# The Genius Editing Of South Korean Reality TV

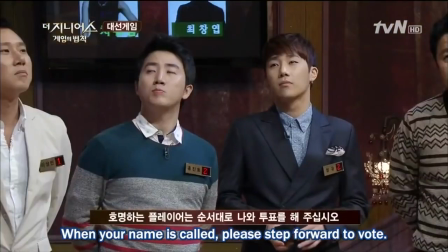497s
And this is all a big way to set us up for the big twist.
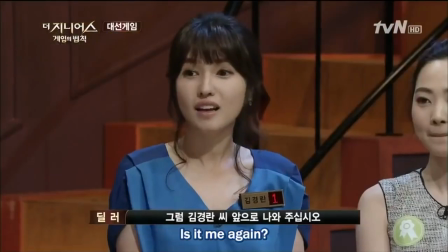502s
In the episode we're looking at, we're following a group of characters who think they've got the game figured out.
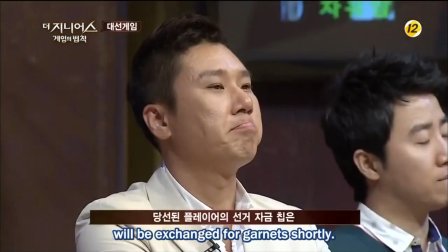506s
But then when the results are revealed, we learn that everything was actually being manipulated by a different player.
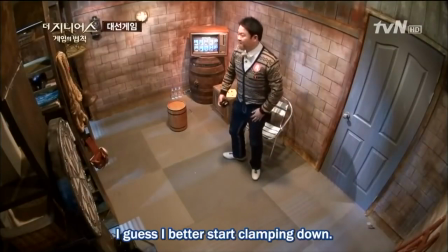512s
And we've barely seen him this episode. Actually, the editors convince us that he's been sitting around doing nothing this whole time.
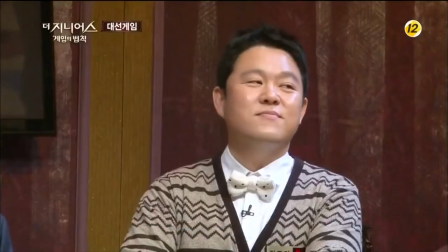518s
The moment comes totally out of left field, so to explain it, we dive into an extended flashback showing the game from his perspective so
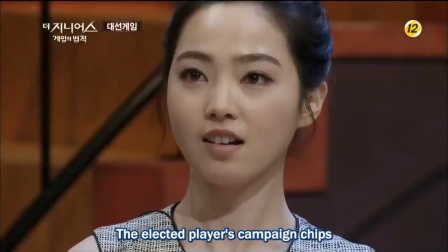526s
we understand what he did to win and why the protagonists are now screwed.
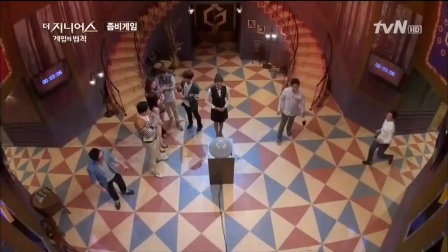531s
These big twists create a ton of excitement for the rest of the episode as we watch to see if the
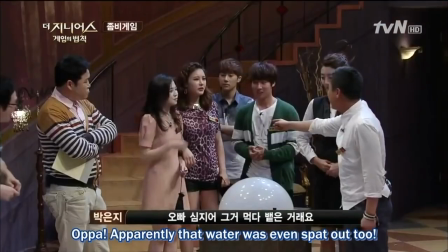537s
characters we've been following can pull themselves out of this nosedive or if they're just truly doomed.
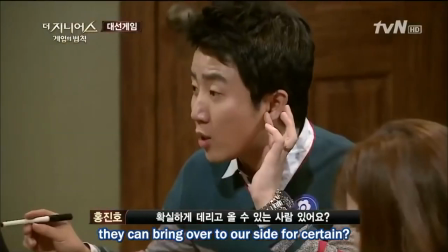542s
It's in these twists that the show takes what could have been a pretty dry story and makes it
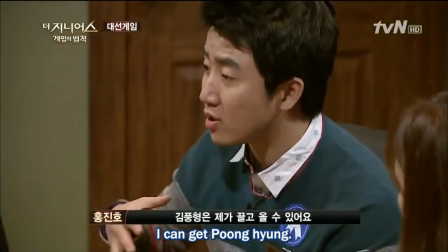548s
ridiculously exciting by controlling the amount of information the audience has.
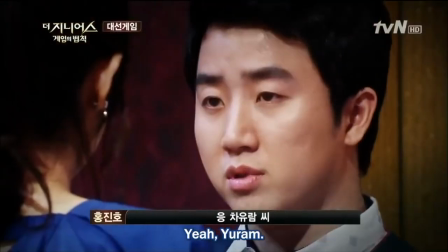553s
If told chronologically, this story wouldn't really have twists since we'd know everyone's plans.
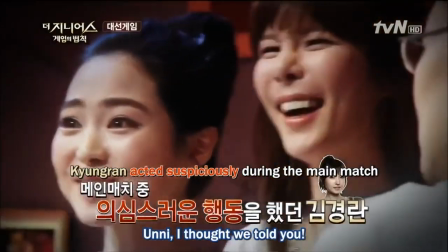559s
By following the character who gets duped in some way, we get to experience that surprise right along with them.
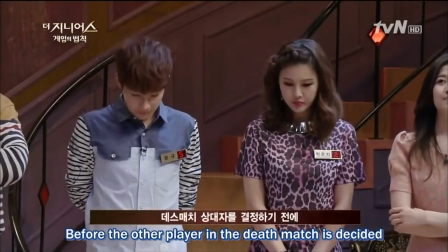566s
And that's basically it. Once the main match is over, players are selected for the deathmatch and one person is eliminated.
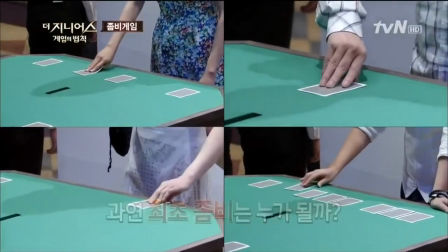571s
That's a whole episode of The Genius. Except I've neglected to mention one thing, which is this show has style.
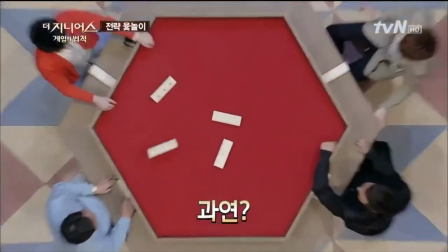580s
Another huge part of the show are its montages.
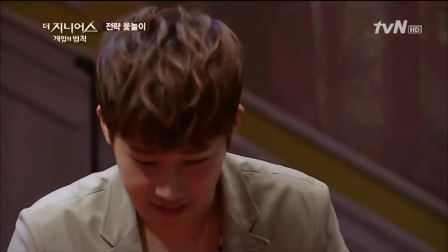583s
Now having montages isn't unique at all, but what is unique is setting them to the soundtracks of Oceans 11, 12, and 13.
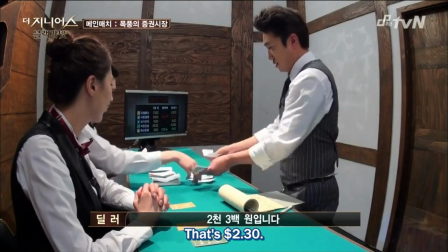595s
Thanks to the wonders of South Korean copyright law, TV producers use basically whatever they want to in their shows.
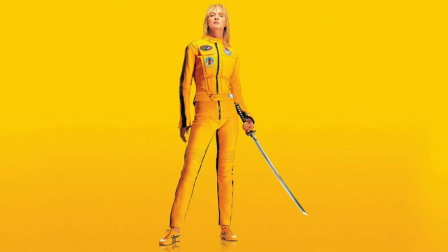602s
And as a result, The Genius features music from Sherlock, Dexter, Kill Bill, Mission Impossible, The Fast and the Furious, The Grand Budapest Hotel, Inception, and more.
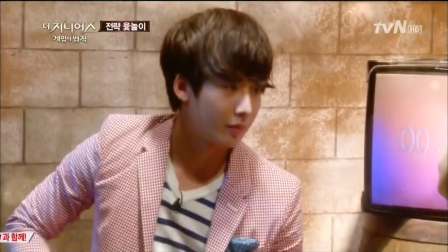611s
And practically every big emotional moment in the show is set to Moby's Extreme Ways,
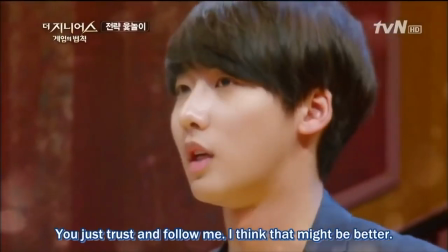615s
which you might recognize from the ending of every single Jason Bourne movie.
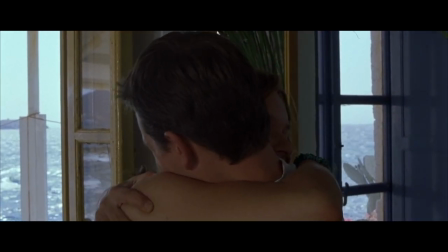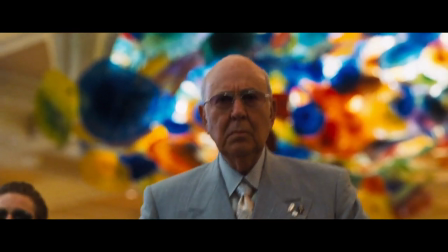628s
But most importantly, the show uses pretty much every song from the Oceans Trilogy.
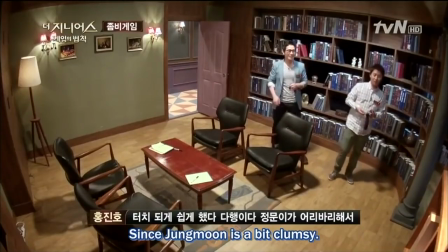633s
So nothing is more fun than when a character puts a plan into action and we get a montage of everyone doing their part set to this.
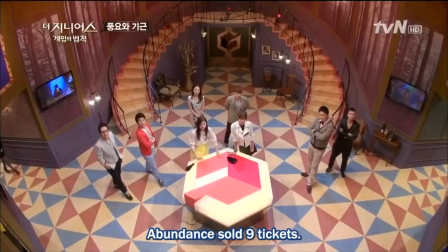645s
So yes,
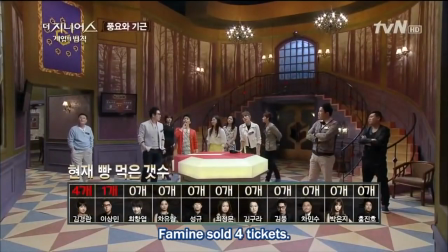646s
I'm telling you that there are 48 plus hours of television out there that's a complete ripoff of Steven Soderbergh style editing and I love every minute of it.
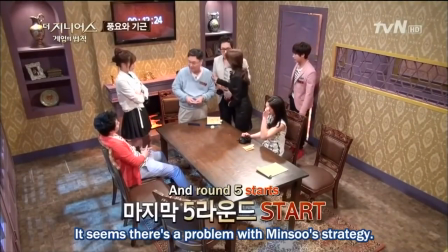654s
It's a game show, but it feels like a series of heist movies.
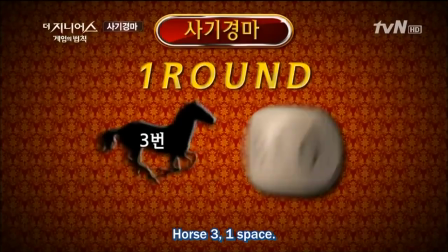658s
On paper, watching a bunch of people basically play board games designed to torment them for an hour might not sound like everyone's idea of entertainment.
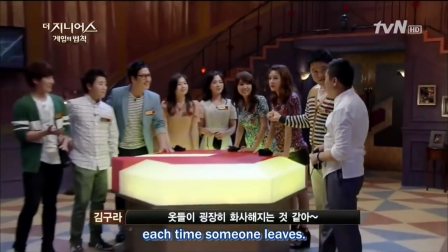666s
But, if you make it through the first episode, I'm pretty sure you'll be hooked. There's a ton of reasons why this show is so fun.
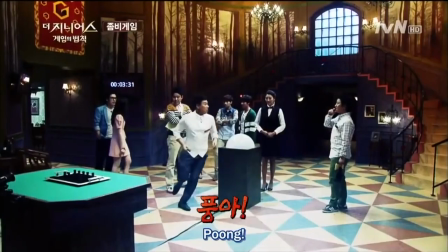673s
The games are inventive and the cast is hilarious. But it's the editing that enhances what could have been boring material into something extraordinary.
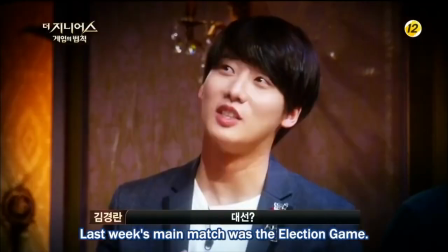680s
By organically weaving in recaps into the opening, keeping the focus on the game rather than relying on narration,
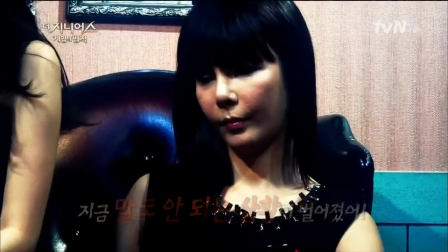688s
using ominous flash-forwards to create both mystery and humor, and controlling the amount of information the audience has,
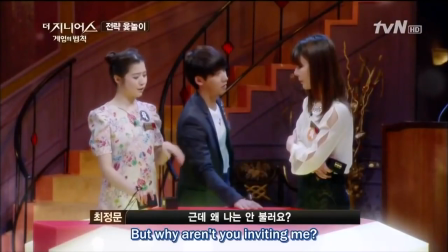694s
the editors of The Genius produce an experience you can't get anywhere else.
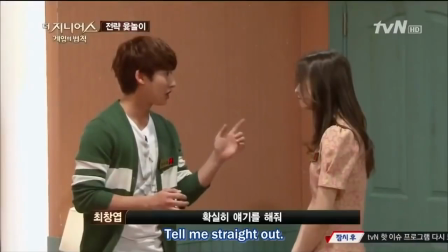699s
If you want to give it a watch, I've put links in the description of this video for where you can find it. The Genius ran for just four seasons from 2013 to 2015.
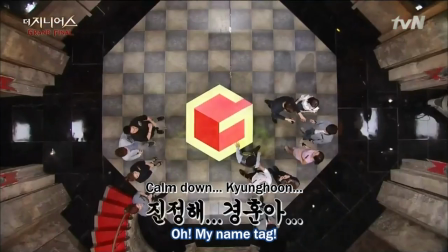708s
The producer decided to end it there, feeling that four seasons was just the right amount. And I sort of agree with him.
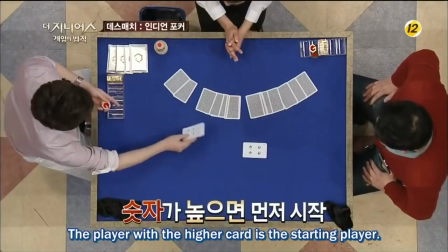716s
As much as I'm dying for more episodes of this show, or an American version,
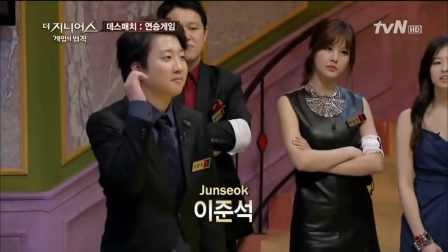720s
when you watch these four seasons, you will feel like you have been told a complete story.
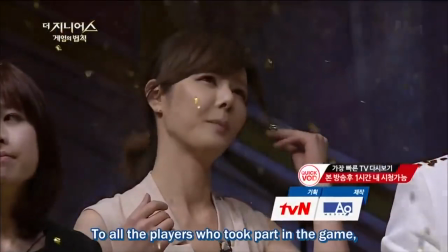726s
Within its genre, The Genius is a good story that is exceptionally well told.
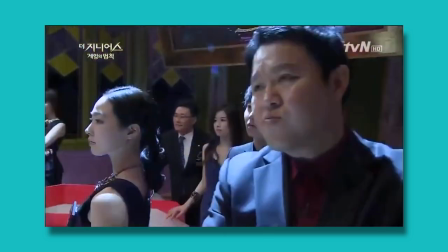734s
I know a lot of you are interested in writing fiction, but there's probably also a bunch of you that want to write creative nonfiction as well.
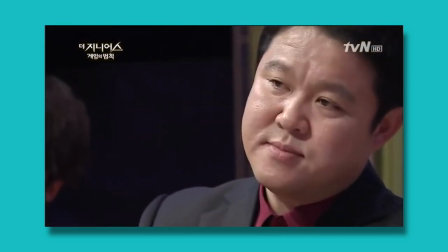742s
How do you tell a true story in a compelling way?